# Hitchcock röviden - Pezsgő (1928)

Sziasztok! Ez itt a Hitchcock Challenge. Együtt megnézzük a mester összes filmjét. A mai soros pedig az utolsó előtti néma filmje, a Pezsgő című opusz.
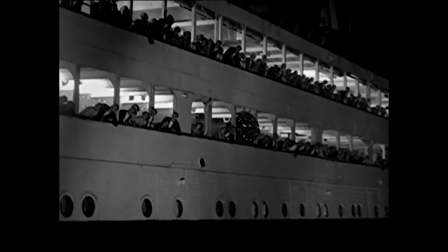0:18 Pukkan a pezsgő! Megy a tánc, egy hajón vagyunk, és megindul a nép, mert repülővel megérkezett a lány,
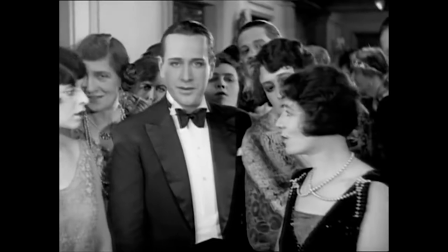0:26 aki egy celeb, a hajón még ott van a vőlegény és a titokzatos férfi.
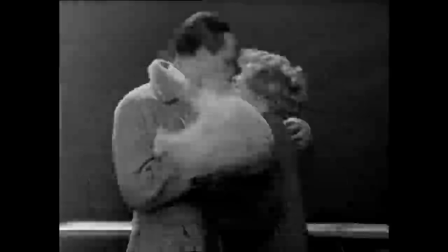0:31 A milliomos papa tombol, amikor megtudja, hogy a pénzén mit csinált a lánya, közben a titokzatos férfi kavar, a csaj meg visszaadja a gyűrűt a fiúnak.
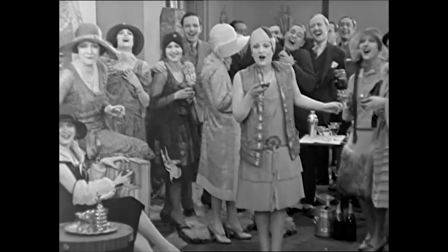0:39 Megérkezünk Párizsba. Nagyban megy a parti, befut a papa, kiderül, hogy elúszott a cég.
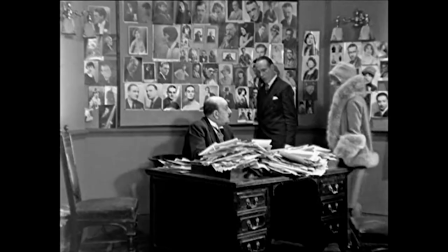0:46 És innentől szegények. A lány munkát keres, és egy mulatóban lesz virágárus.
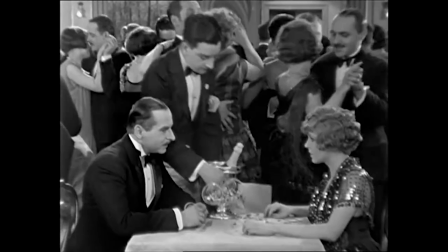0:51 Na és ki van ott? Hát a titokzatos férfi. Isznak egy kis pezsgőt, és a csávó letámadja a csajt.
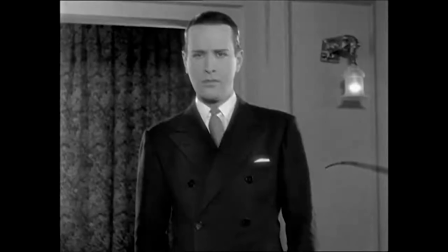0:57 Jó, de nem mert, csak képzelte az egészet. Befut a volt vőlegény, a lánynak teljesen elmennek otthonról.
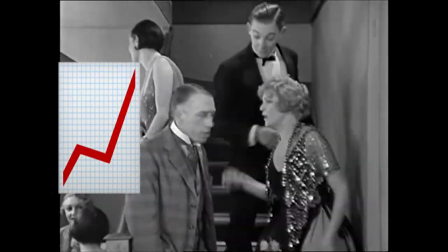1:03 Befut a papa, nem is úszott el a cég, csak meg akarta leckésztetni a lányát, hogy tanulja már megértékelni a pénzt.
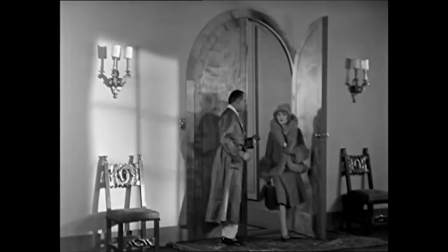1:09 A csaj elmenekül a titokzatos férfihez, hogy meglépjenek Amerikába.
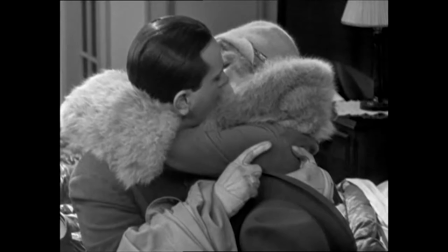1:13 Amikor befut a vőlegény, mégis szeretik egymást, és akkor befut a titokzatos férfi és a papa.
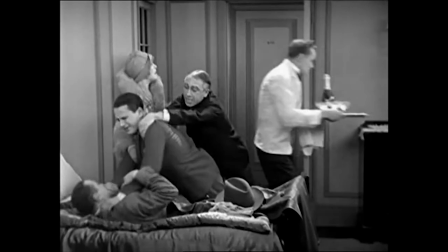1:20 Mi van? Kis veszekedés, de aztán isznak egy kis pezsgőt. Na hát ez a sztori, ez egy teljes katyvasz. Nem is csoda, mert úgy kezdték előkészíteni a filmet, hogy csak a címe volt meg, pár ötlet. Eredetileg azt tervezték Hitchcockék, hogy arról fog szólni, hogy van egy vidéki lány, aki egy pezsgőgyárba dolgozik, de egyszer csak követi a pezsgő útját a nagyvárosba, ott teljesen lezüllik, végül hazamegy és rájön, hogy mindenütt jó,
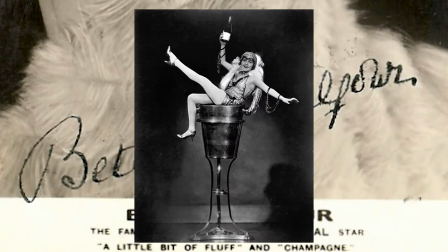1:46 de legjobb otthon. Na most abban a pillanatban, hogy meglett a főszereplő, a producerek teljesen új sztorit kértek, csak az volt a baj, hogy közben már elkezdődött a forgatás. Úgyhogy Hitchcock és a forgatókönyvíró minden reggel Fecnikre írta le stúdióban menet, hogy éppen aznap a jelenetek miről fognak szólni.
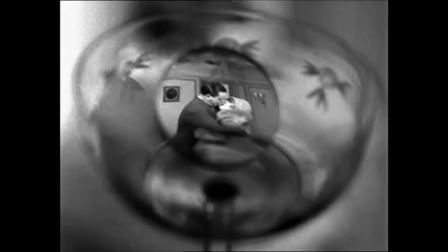2:01 Az eredeti tervből a nyitó és a zárókép az nagyjából megmaradt, meg az, hogy néha koktélosznak, pezsgőznek, de semmi más. Úgyhogy nem csodálkozom rajta, hogy ez így egy picit stresszes volt, és Hitchcock ezt a filmet tartja a legrosszabbnak.
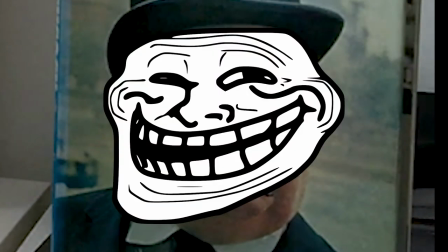2:13 Viszont legalább trollkodhatott egy picit. Például van benne olyan szöveg, ami nem jelent semmit.
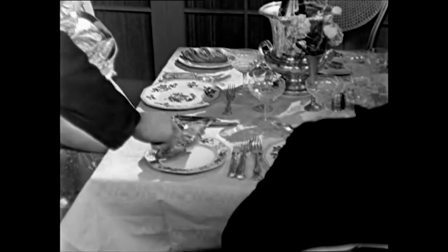2:20 Vagy frocizza a felső osztályt, megmutatja, hogy a bagettet, amit óvatosan letesznek az asztalukra előtte, hogyan kezelték a konyhában.
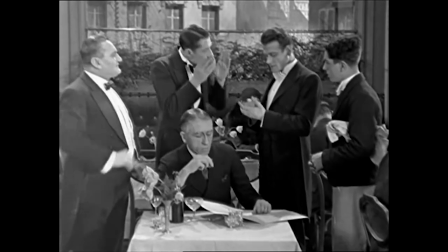2:27 Vagy itt van ez a jelenet, ahol mindegyik pincér annyira fontos feladatot lát el.
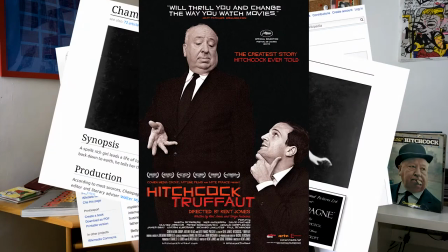2:31 A legtöbb helyen össze-vissza írnak a filmről, még maga Truffaut is, a Hitchcock szakértők doájenje,
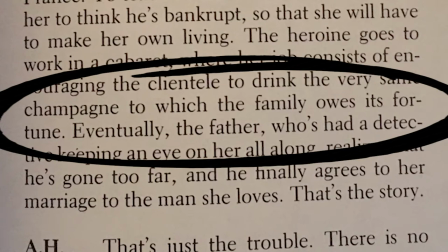2:36 ő is rosszul írja, ugyanis a filmből nem derül ki, hogy a papának pezsgőgyára van. Innen látszik, hogy ki nézte meg a filmet, és ki, aki csak a sajtókönyvet olvasta.
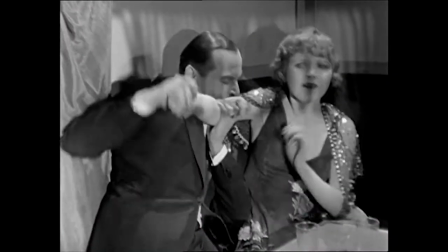2:44 Van ez az álomjelenet, ahol a lányt letámadja a fickó, de aztán szerencsére csak képzelte az egészet.
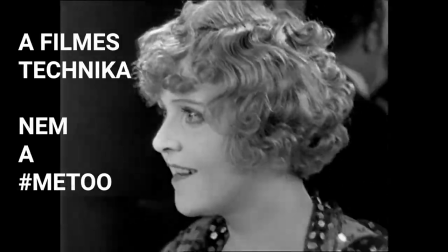2:49 Nagyon jól van megvalósítva, és azt azóta nagyon sok filmben használják ezt a technikát. Nem tudom, hogy mi a neve, úgyhogy aki megírja a kommentben, az kap egy csokit.
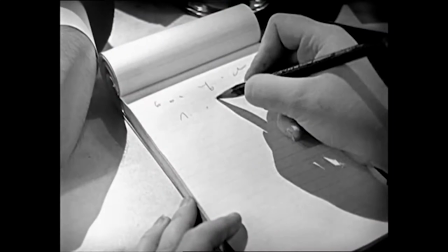2:56 És egy másik csokit felajánlok annak, aki megmondja, hogy itt vajon mit ír a papírra a titkárnő. Egész idáig vártam, és a hetedik filmben végre itt az első ansnit.
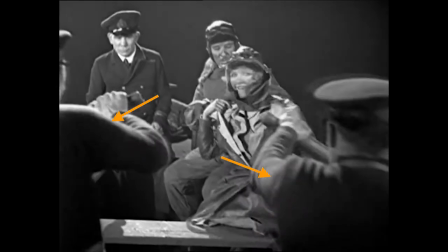3:06 Leegyszerűsítve, az ansnit az az, amikor valakinek a vállán keresztül mutatjuk a másik embernek az arcát. De ez csak egy dolog, ezentúl egy komplett nagyságrendet fejlődött Hitchcocknak a kamera kezelése.
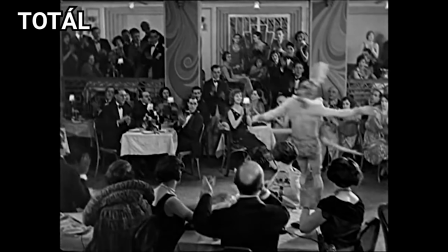3:16 A korábbi néma filmekre jellemző, hogy az egész olyan, mintha egy színházi előadás lenne fölvéve. Van egy nagy totál, látjuk az egész képet, és akkor mi figyelünk, hogy éppen melyik szereplő mit csinál.
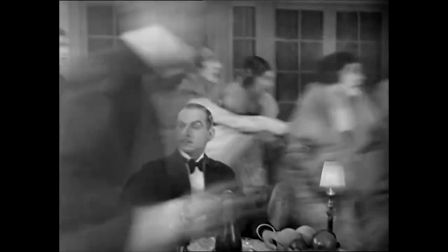3:24 Így gyakorlatilag nincs is ilyen snit, a kamera mindig ott van a legjobb pozícióban, ahonnan a legjobban látni az éppen fontos történést.
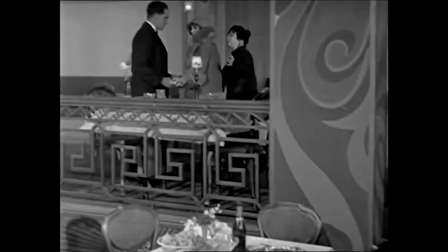3:31 Nem kell, hogy mindig mindenkit szemből lássunk. Itt van ez a snit, a kamera 180 fokban teljesen körbefordul.
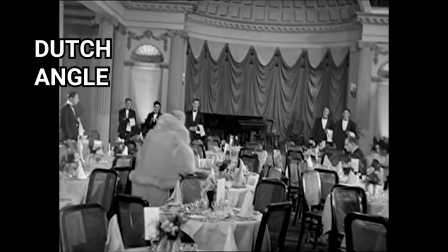3:37 Vagy itt ez a döntött kamera, ahogy a tengeri betegséget jobban érzékeljük, ez valószínűleg Chaplintől este el a mester.
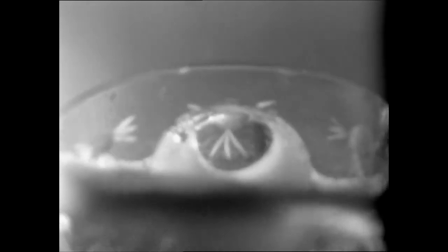3:43 Ehhez a képhez pedig a pohárba szereltetett egy speciális lencsét, és mindenki azt mondta neki,
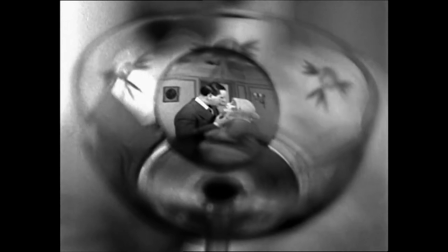3:48 hogy teljesen fölösleges és nem fog működni, még az operatőre is ezt mondta, és tessék.
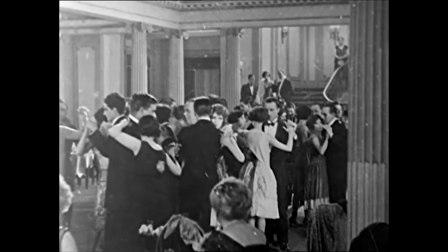3:52 Ez pedig a filmtörténelem első freeze frame-je, azaz kimerevített képkockája. Ahogy néztem a filmet, arra gondoltam, hogy a mesterfogások ellenére azért van egy általános lendriánság,
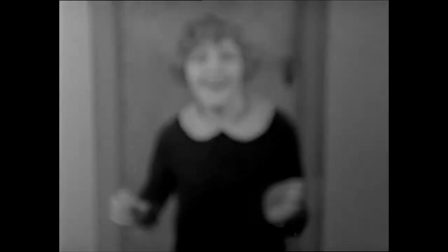4:03 ami jellemzi az egészet, tele van életlen snittekkel, pontatlan vágásokkal, valami nem stimmelt vele.
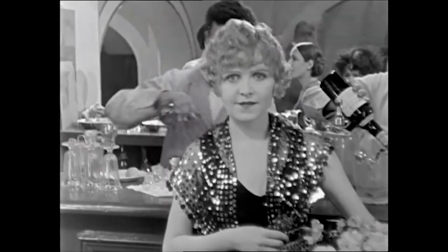4:10 És aztán kiderült, hogy ez nem is az igazi film.